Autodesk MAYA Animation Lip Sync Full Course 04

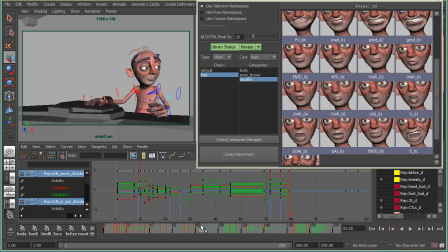[12:19]
And then to settle into the R, I think it was this. And so yeah, now he's kind of settling in that R shape, and that's what I want because it's kind of a held pose before he gets hit, and I like that expression. So I'll leave him there, and then he'll get hit.
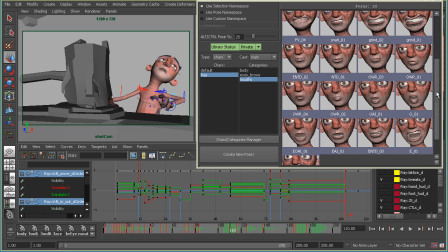[12:41]
And here he's yelling, so I'll put on the yell pose.
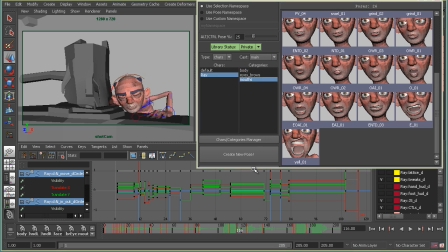[12:49]
And then down here he'll be cringing.
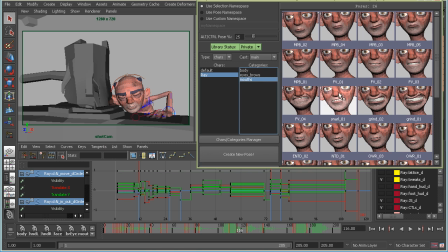[12:53]
And I started him out in this small cringe because I wanted to have contrast on the next sound when he says, "Duh!" So this is this pose. And then he goes into the big one. And that was here.
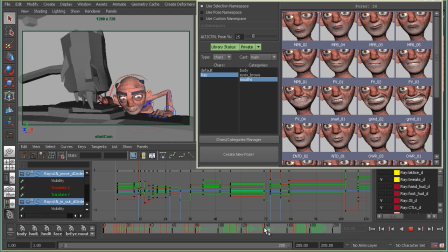[13:15]
And then on the next sound that he makes, it's similar to this, I just shrunk it a little bit. And then it goes on to the F before he says 5, when he's saying 5.
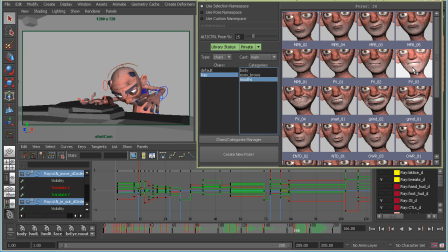[13:31]
And here I'm using this F shape where he's showing more teeth because I want a bigger expression, because it's when he's starting to freak out. And you can't really see the mouth shape because of the position of his head, so I might try to adjust it a little bit just so I can see that shape for a frame or two,
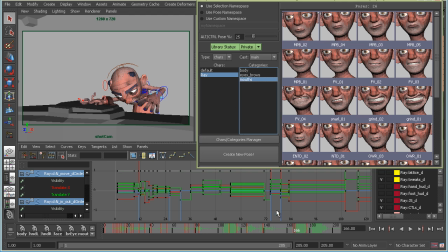[13:47]
but I'll do that later. And now I'll move on to the wide yell shape.
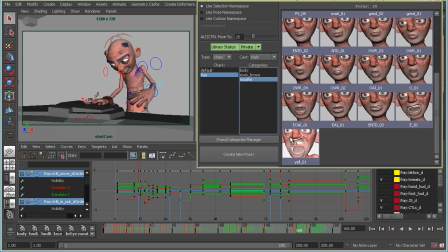[13:54]
And that's this one.
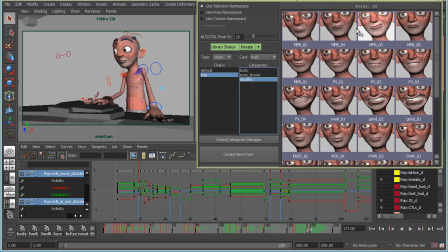[14:01]
And here when he gets into the V, that is this V. And again here I'm using more of an extreme shape, and I feel like it works with the moment, and it also just puts him in a funny face. And that's his last expression before he gets hit, so I'll just scrub through. And then he gets hit.
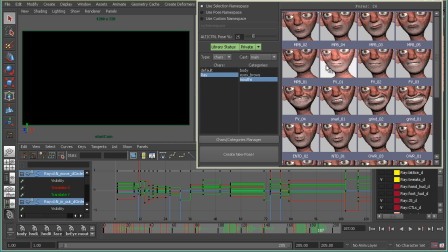[14:21]
So I've gone through the pose library and plugged in all the shapes, and I'll hide it again,
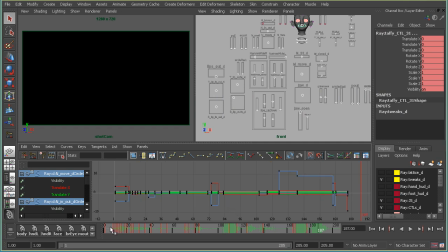[14:28]
and I'll frame all that, and now I'll scrub through again and just again see how it's working and see if I like it.
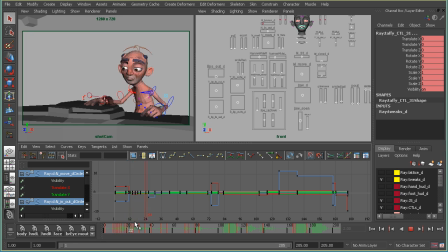[14:38] 1 to 10. 4.
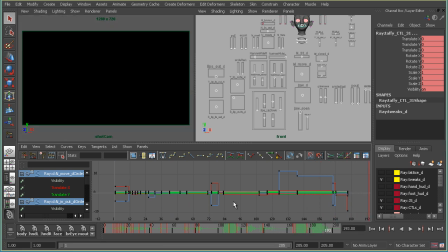[14:51]
So I thought it was pretty good. I actually
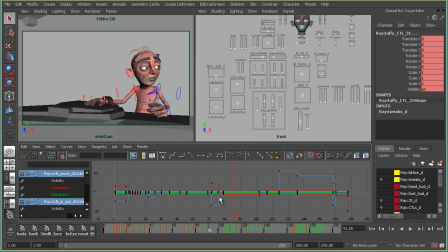[14:56]
When he says 4, I thought it looked kind of weird, so I'll look at that and make the necessary adjustments. But to me, this looked a little bit strange. So I'll see what I can do. But I guess now I'll do a play blast and we can watch it full speed.
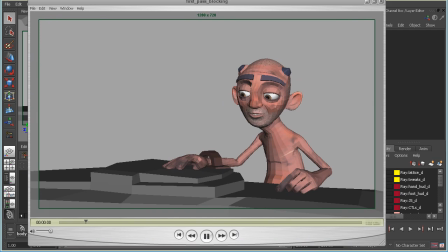[15:15]
Fastest play blast ever.
From 1 to 10, about 4. 5. From 1 to 10, about 4.
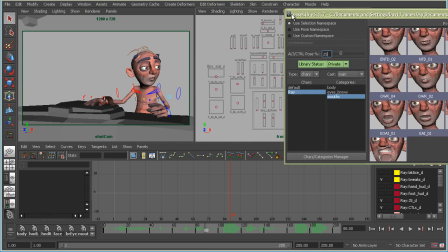[15:34] 5.
So I saw some problems that I want to fix up, but that's to be expected at this point because all I've done so far is plugged in shapes directly from the library.
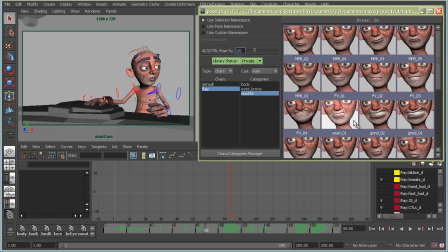[15:44]
And I did have the advantage in this case of working with library shapes that were built specifically for this animation. But even still, they're not all quite right. And this one I never ended up using, so I'm not sure where I had intended to put that in, but I just skipped over it.
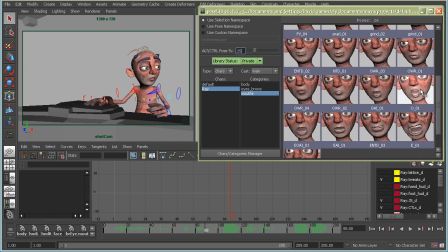[15:59]
And this shape that I used for the word 4 just looks wrong right now, so I'm going to have to adjust that. And that happens when you use library shapes. It's a good starting point. It can get you pretty close, but you definitely have to make adjustments afterwards.
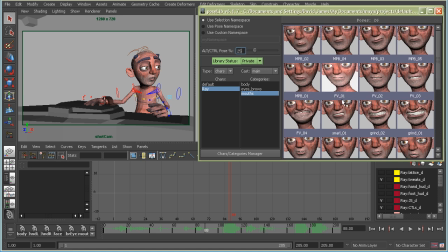[16:12]
And that's what I'm going to do in the next video. But before we go there, I'm just going to cover a couple of quick things that you can do with the library that are pretty helpful. So first, if you click on a pose, it applies that pose at 100%.